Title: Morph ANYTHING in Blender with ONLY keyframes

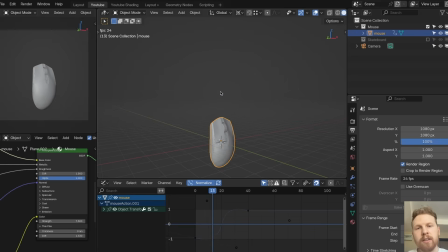The problem is that then it will end very harshly. You see, like when it stops here, it will just like come to an instant stop.
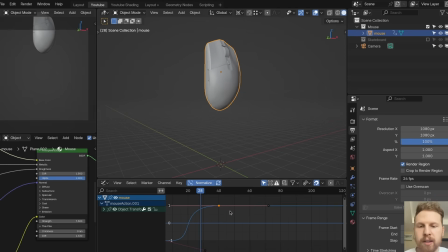So let's Control Z this and let's duplicate this keyframe by clicking Shift D and let's move it to the side here. Let's scale this one down. And now let's rotate this keyframe a little bit. Select this handle. Let's move this down. Now it will have kind of a nice landing.
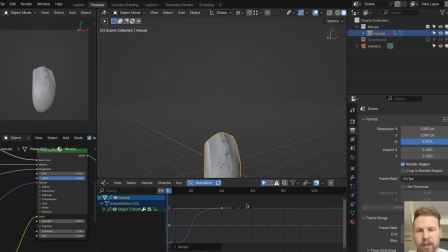And I think we can work a little bit more on this. Maybe we can keep this flat like this and move it up. I think that's good. Now it's like going up and stopping. Going up and stopping. And I want this to be even more snappier. So let's select these two last keyframes. Let's move them to the left.
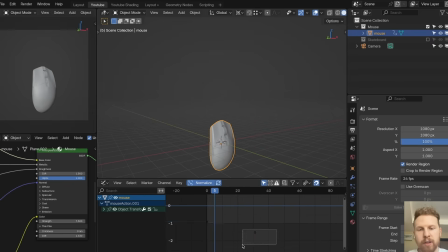And now it's very snappy and it's stopping. We can probably make it move this one a little bit like this. This handle a little bit to the right. just so we find the perfect amount of snappiness we want.
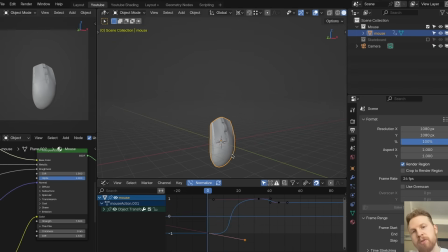Because we don't want it to be too staggering of a move. We want it to be snappy, but still kind of you should be able to see the whole movement. I think this is good. Maybe a little bit. All right, perfect. Nice. Now we have a simple jump movement here.
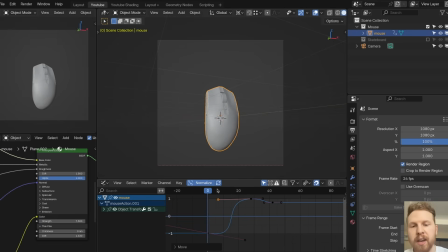So let's save this. So the most important thing to think about when we're making a morph like this is that we have to figure out where we're going to do the morph. And in this case, right when it's moving the fastest, which is right about here, where you see the line being very steep, it's where it's moving the fastest.
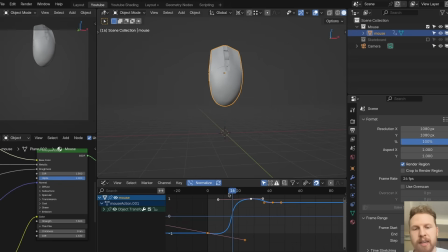So yeah, we will basically do the morphing in this steep part. But before we do this, let's add some squash and stretch.
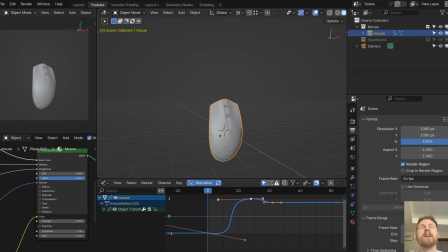And squash and stretch is something we use in animation to kind of exaggerate movement by changing the shape of what we are animating. And in this case, it should basically be normal size here,
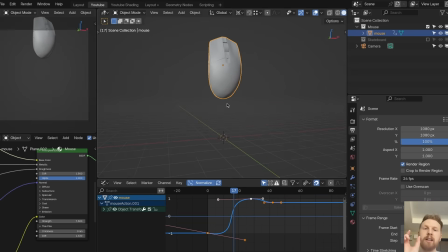and the faster it moves, we should make it a little bit thinner and a little bit longer, so it's kind of getting stretched. And then when it reaches the top, we can make it a little bit wider and then become the normal shape again at the end. So before we do this, let's add a keyframe on all of these keyframes.
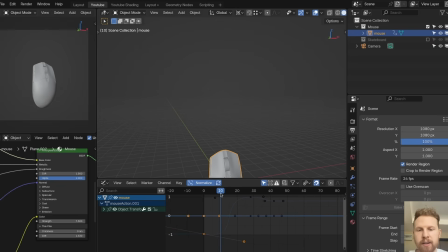Let's also add one at the beginning here when it's right before it's starting to move up.
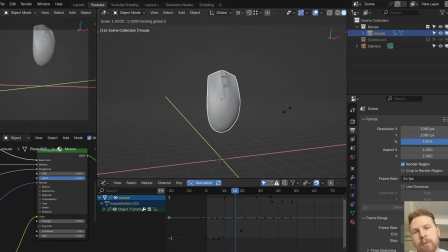And let's move to this fastest section. Here we can make sure we have a bounding box center here. Here we can scale it down a little bit so it's thinner. Let's also make it a little bit longer at a keyframe. And if you look at this, you can see that it kind of feels like it's almost like slimy the way it moves like this.
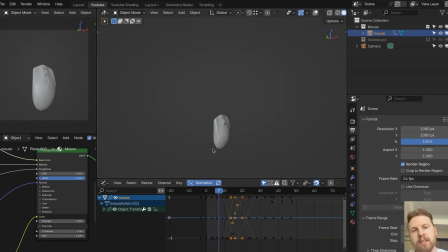But I think it's kind of too intense right now. We can make this a little bit more subtle. And actually, I think we could select all the keyframes and make them a little bit smaller because we want it to be snappy. I think that's good. And now if you search for scale here, we can filter out only the scaling keyframes.
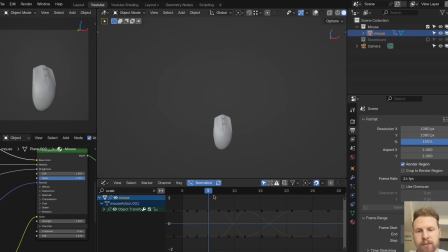And we have to work on these curves to make it fit the jumping animation. So to make it really feel that he's jumping up, right before he jumps, we can make it more wider and a little bit smaller like this.
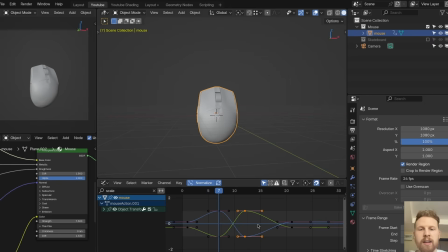It will feel like it's preparing to jump by like crunching together. And we want to show that the mouse is releasing all that energy in one single jump.
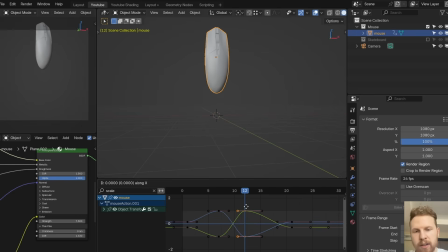So to do that, we have these keyframes where he becomes thinner. Let's move this all the way right after when he's at the thickest. And this will kind of make it feel like he's pushing all this energy out to jump. And I also see that we can work on the set location a little bit. So this is the set location where he jumps up.
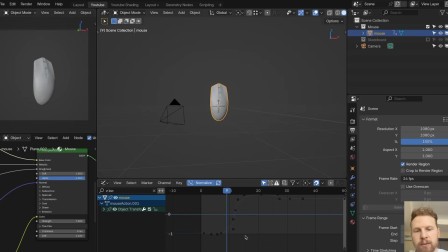I think this is a little bit too slow at the start right now. So what we could do is to rotate this down a little bit. And I think this is better. Let's also go into the scaling. I think we can make the squash and stretch a little bit less intense. So when you have normalized enabled,
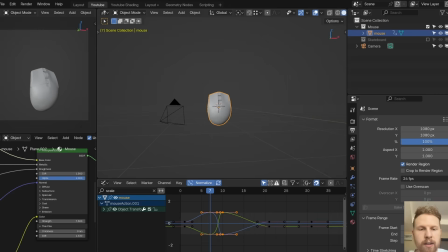you can just select all the keyframes you want to make less intense and make sure the pivot point is sent to bounding box center. And if you now scale in the y-axis, sort of up and down axis, it will kind of like make it closer to the baseline by scaling this down, or we can make it more intense by scaling this up.
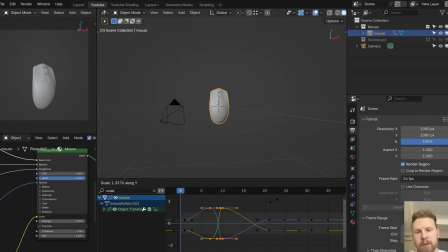So let's scale it a little bit down like this, maybe a little bit up again. I think that's good. And now we also wanted to return to the normal shape at the end. So we could also scale this one a little bit up.
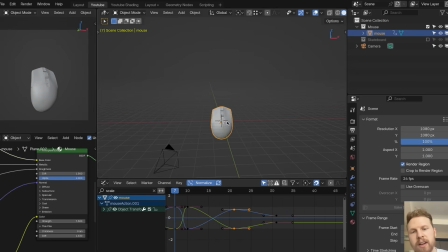So it's kind of like going from being at the thickest to shooting up, becoming thinner. Then at the very top, it's becoming a little bit thicker again, and then returning to its normal shape at the end here. I think that's good. Of course, depends on the personality you want to give your animation.
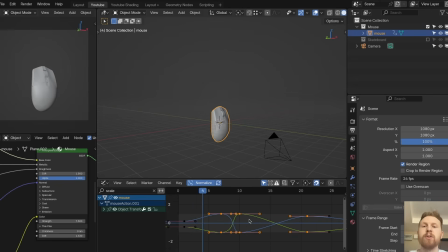You don't have to put in this kind of squash and stretch, but I think it helps a lot when you're doing squash and stretching.
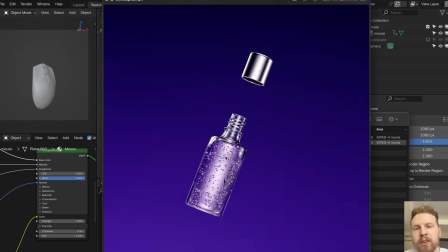If you look at the animation I did before, you can see that I did a lot of squash and stretching.
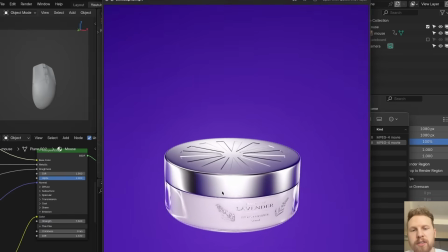Here it's a bit more extreme. You see the moisturizer getting almost squashed down there, jumping up.
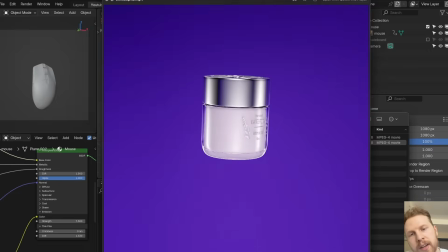If you look closely, here the moisturizer is very thin.
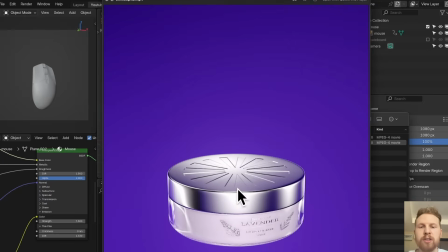It lands at the bottom, gets squashed, so it's like very wide, and then shoots up.
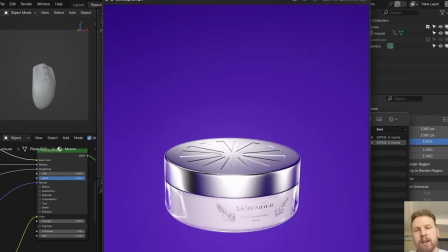And because we're expecting it to get thinner, we don't really realize that it's actually changing into this bottle.
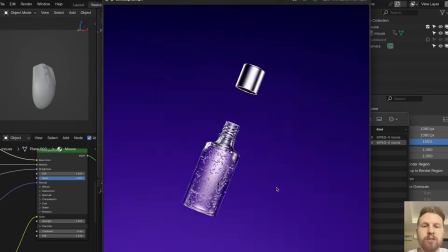So if you look at this in fast motion, it feels very smooth because the motion that is happening is kind of what our brain is expecting,
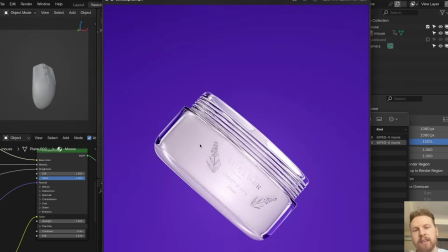even though we're making a big change, which is changing the entire model. And this is kind of a similar thing we're going to do with our animation,
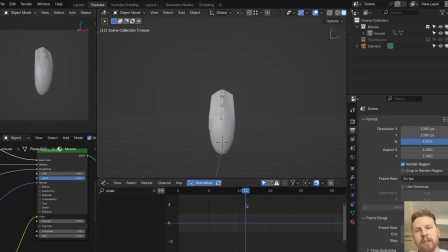where the mouse is getting squashed, jumping up, and then changing into a skateboard at the top here.
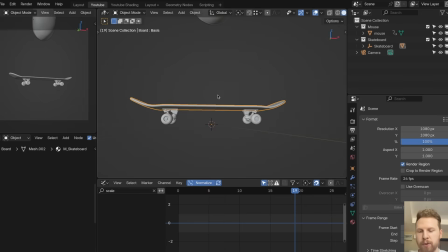All right, perfect. Now let's enable the skateboard too. And for this, before we do anything, let's make sure this origin point is at the center of the skateboard.
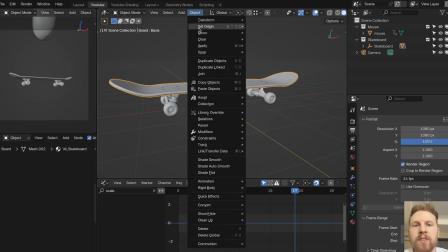So keep this selected, go into set origin, and let's choose origin to center of mass.
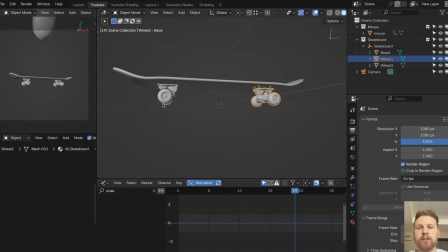Now it will rotate correctly. Let's also make sure the wheels are parented to the board with keep transform.
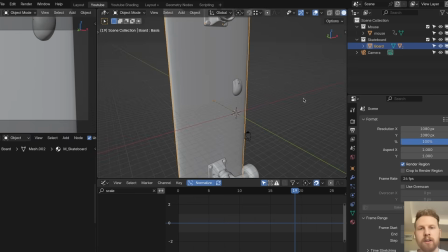We can also delete this empty. I see it's very big now, so let's just scale this down.
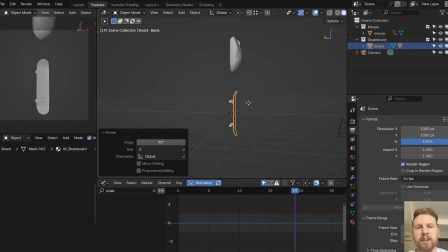All right, nice. And let's match this up with the mouse. Let's put it right here. think this looks good.
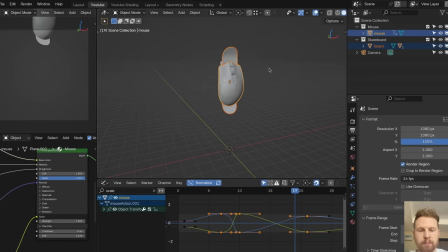And let's parent this to the mouse. Now we have both the objects doing the same motion.
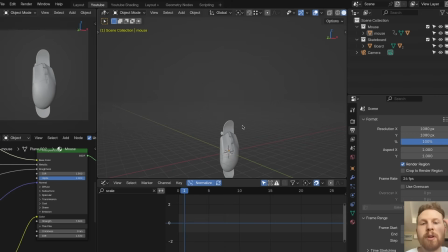So what we want now is to make sure it changes from the mouse to the skateboard where it moves the fastest. So let's go to the Z location. And as we looked at before, that is here on frame 11 or 12.
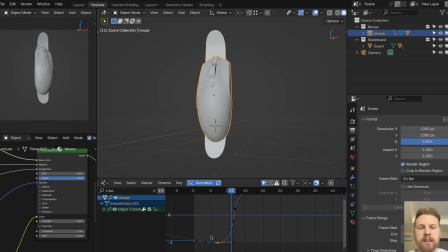I think both of them could work. Let's do 11. And at this point, we want to disable the mouse. So an easy way to do this is just to go to the frame before on 10, hover over this icon.
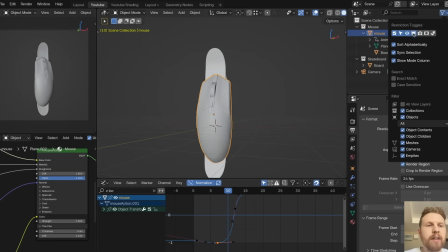If it's not visible, you can enable it here. Make sure both the screen icon and camera is enabled. Then hover over both of these and click I to add a keyframe. And do the same with the board. We have to do this with all the objects. And for the board, we can disable it here and add a keyframe on top.
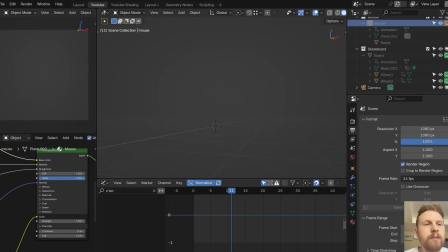Make sure it's yellow, not orange. Then go to the next frame. Let's disable the mouse, add a keyframe, and enable the board and add keyframes here. And if you click play now, you can see it's changing into the skateboard.
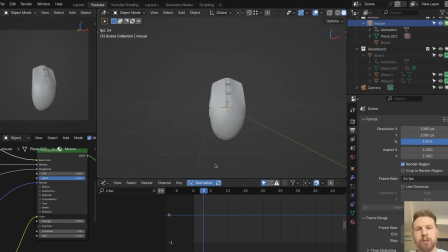And it feels almost natural because they're doing the same motion and our brain is expecting it to do this motion, but we're changing the entire model here. And you see, this is a very staggering change, but when we play it, it feels much more smooth because it's happening really fast.
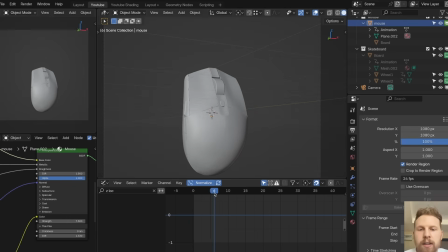But we can make it a little bit more smoother. So let's go all the way to where it's changing.
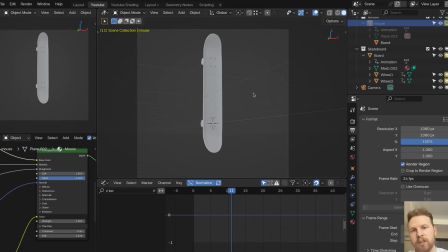And a big thing we see is that the skateboard is much taller than the mouse. So make sure the skateboard is selected.
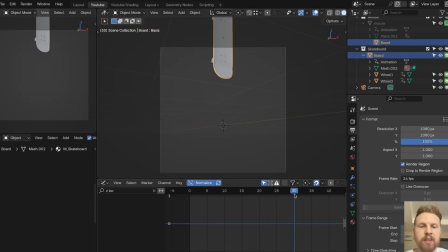Let's go to the last frame of the animation, which in our case is frame 31. Let's add a keyframe here by clicking I. And then let's go back to frame 11, which is where the skateboard is appearing.
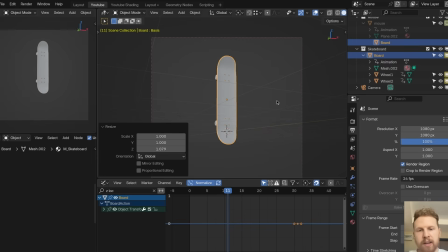And let's scale it down in the Z axis a little bit. Add a keyframe. If you go back and forth now, this is a little bit closer. We can also move the skateboard down a little bit like this. Now you see they're almost the same position and size.
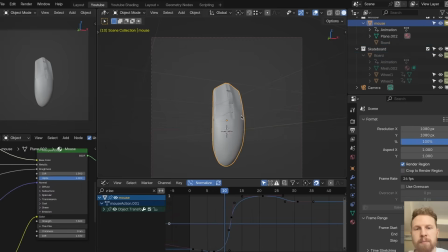And we could also work a little bit more on this by making the mouse a little bit thinner. So let's select these keyframes, make sure normalize is on, and scale in the Y axis like this.
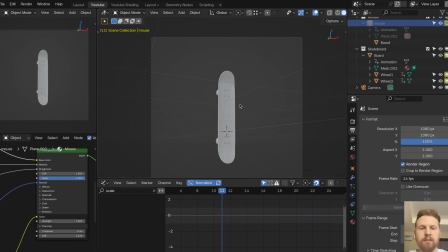And let's switch between them. Now they're almost the same. I think this is good enough. And if we click play now, the transition is almost perfect.
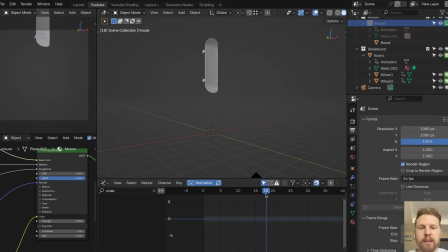And something more we could do is that it looks a little bit weird at the end here when the skateboard is doing all of this wobbly motion.